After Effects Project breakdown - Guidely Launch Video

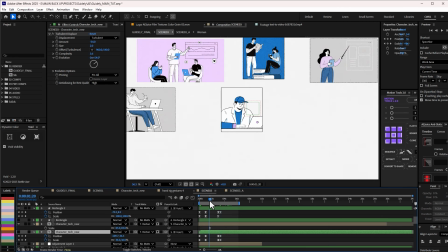16:32 So it's oriented to this particular one. So I think while I was experimenting, I've done animation on this empty layer.
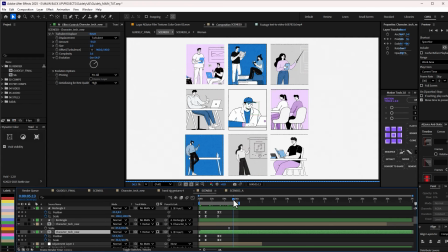16:38 So I just oriented to this to give me what I really, really want. Basically, just subtle, really, really subtle animation on all of this.
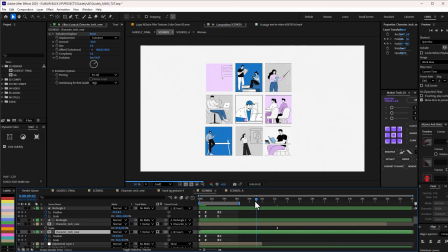16:45 And then this is now forming to the Rubik's Cube. And I think this is probably one of the most interesting parts of this particular video.
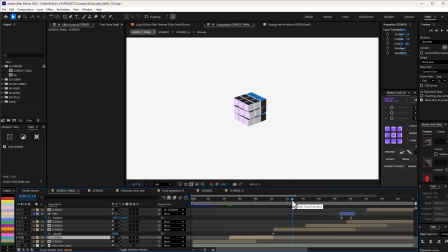16:53 I wish to take credit for this Rubik's Cube. Of course, I think I can take a little bit of credit because actually I have an idea of how to create this.
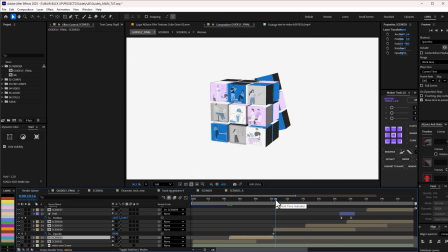17:01 It's actually quite straightforward. It's just tedious. And I knew that I'm going to create a couple of cubes in After Effects to achieve this, but I was still looking for a faster way of getting things done.
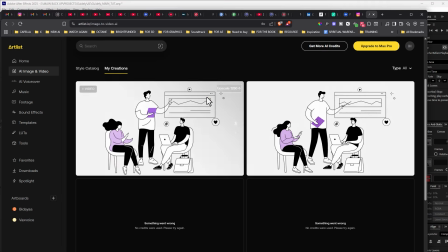17:12 I checked online and I saw this guy's video. Yeah, so motion shapes.
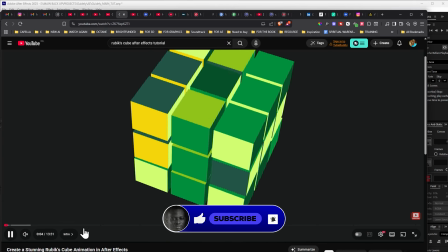17:19 He did a fantastic job by explaining how I get to achieve this,
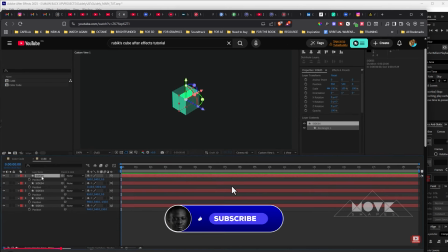17:23 and it's not something that it is I didn't think of honestly, but I thought of everything and just expected he did everything. So if you really want to know how to really do this Rubik Cube,
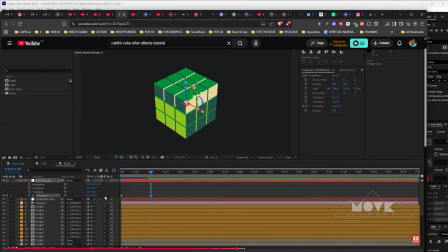17:37 I would just recommend this video because this video is just perfect for it. Instead of me showing you all of this, you can watch like a 30-minute video how this was done.
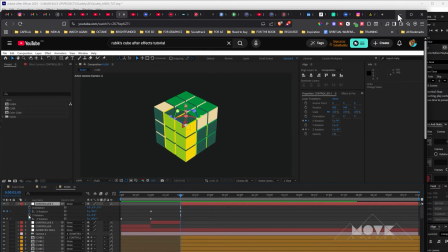17:47 It's actually quite straightforward, a lot of split cutting and all of that, but it's quite straightforward and it's not so complex than you think.
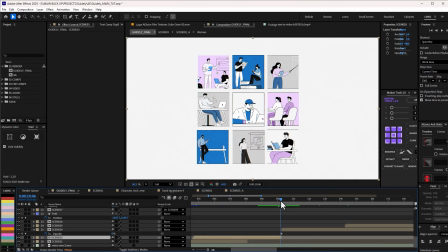17:53 So, but one other thing I did was to make sure that my grid, so I made sure that this was framed to my grid.
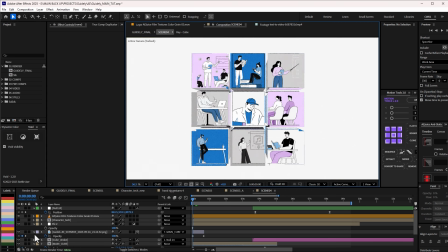18:00 I think this is one thing you might be really interested in right now. So if I solo this particular layer here, let me just drag this up a little bit.
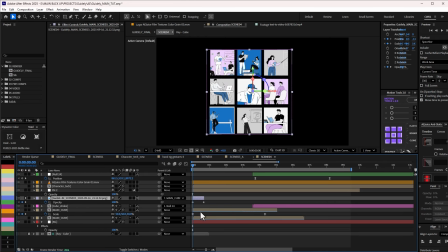18:07 You will see that I have this image. And this image is just a snapshot of how my end frame of the previous scene would look like.
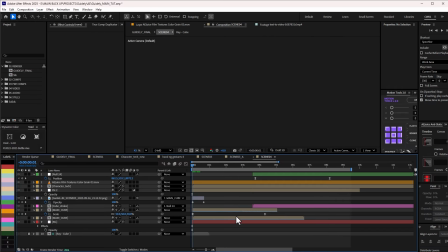18:15 So this is the end frame of the previous thing. So I took a snapshot of that and then brought it here because I knew I was going to do like a 3D thing.
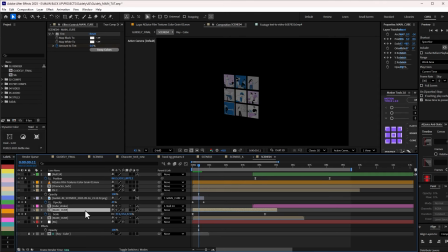18:22 I parent it to the main cube 3D pre-comp, and then as it is going, it just follows along. One other thing I did is, this is the cube.
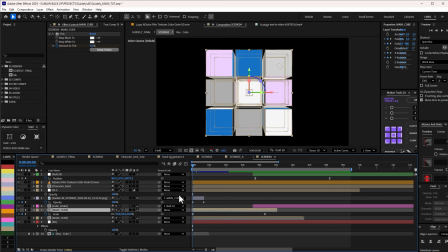18:33 One other thing I did, if I uncheck this, I make sure that the color matches with the theme, like with the way it ended. So that's why it looks very seamless. If you notice, this is pink, blue, and kind of like let's say gray. If you notice here as well, you can see that my end frame was pink, blue, and kind of gray.
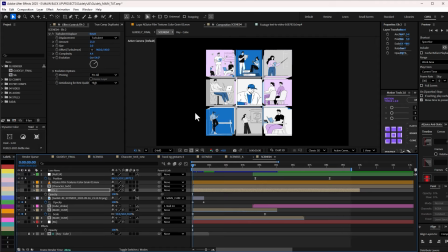18:52 So those are like the things you need to watch out for when you're doing transitions. Basically, that's what I did.
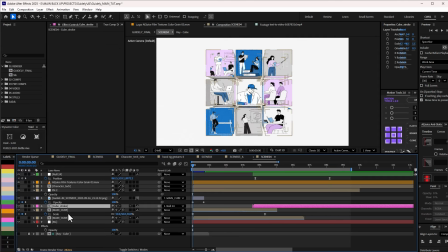18:57 And when I have my cube thing doing its own rotation, because this is the entire cube here and it has its own rotation animation when it is forming into the cube,
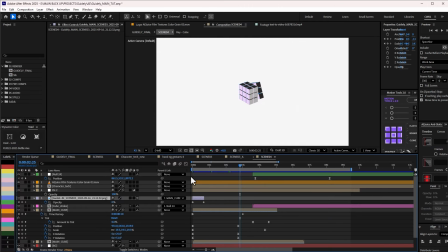19:09 and that's how I was able to achieve this. So basically all I did was just animate the opacity of this to give us that smooth transition. Yeah, that's how I get to achieve this, and the rest you will learn from that particular video. And then the transition into the next cube here.
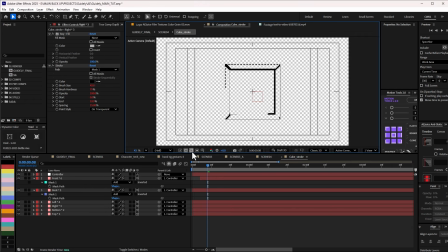19:23 So this is the cube that I created myself. If I go back to this, it's actually made up of stroke. So basically all I did was to make sure that I use mask. So if I solo this, for instance, can you say that it is mask?
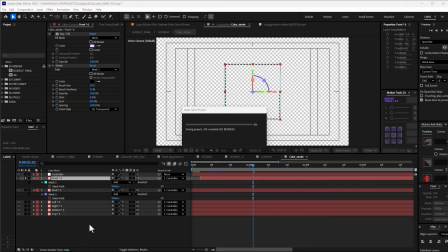19:37 And the way I get to do this is just if I create a solid
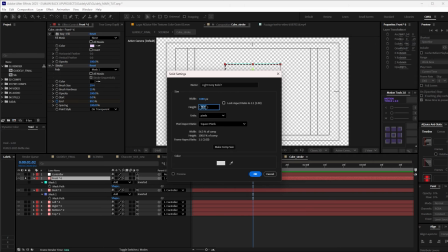19:43 let me make it 180 but let me make it 500 by 500 by 500, and I click OK.
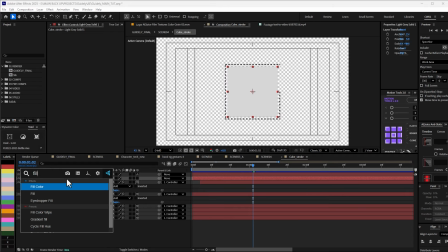19:51 Right, so this is the let me just give it a color. Right, so you can see this is red, so let me just select only this.
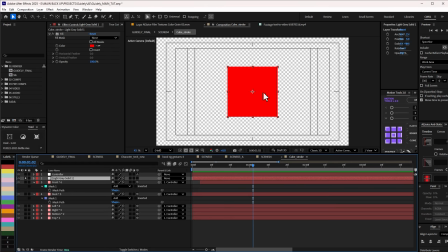19:58 You can see that there's no way I can draw a mask here. I won't be perfect, but a very smart way of just getting a mask around this is just go to your shape tool, make sure it's selected, and double click.
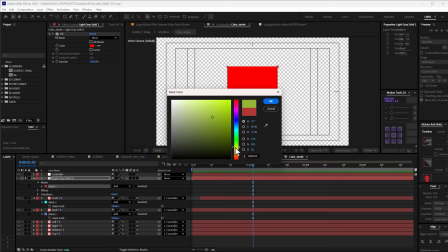20:08 If you double click it, it will automatically draw a mask on it. So let me just change the color of this to this, and you can see the mask around.
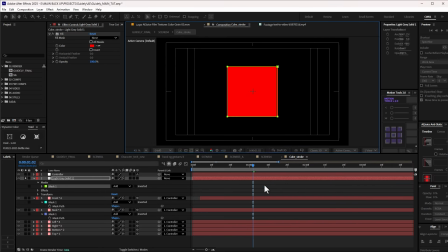20:15 Change this to black. Yeah, you can see the mask around the solid. And what I did next is actually very simple. What I did next was to just apply an effect called stroke.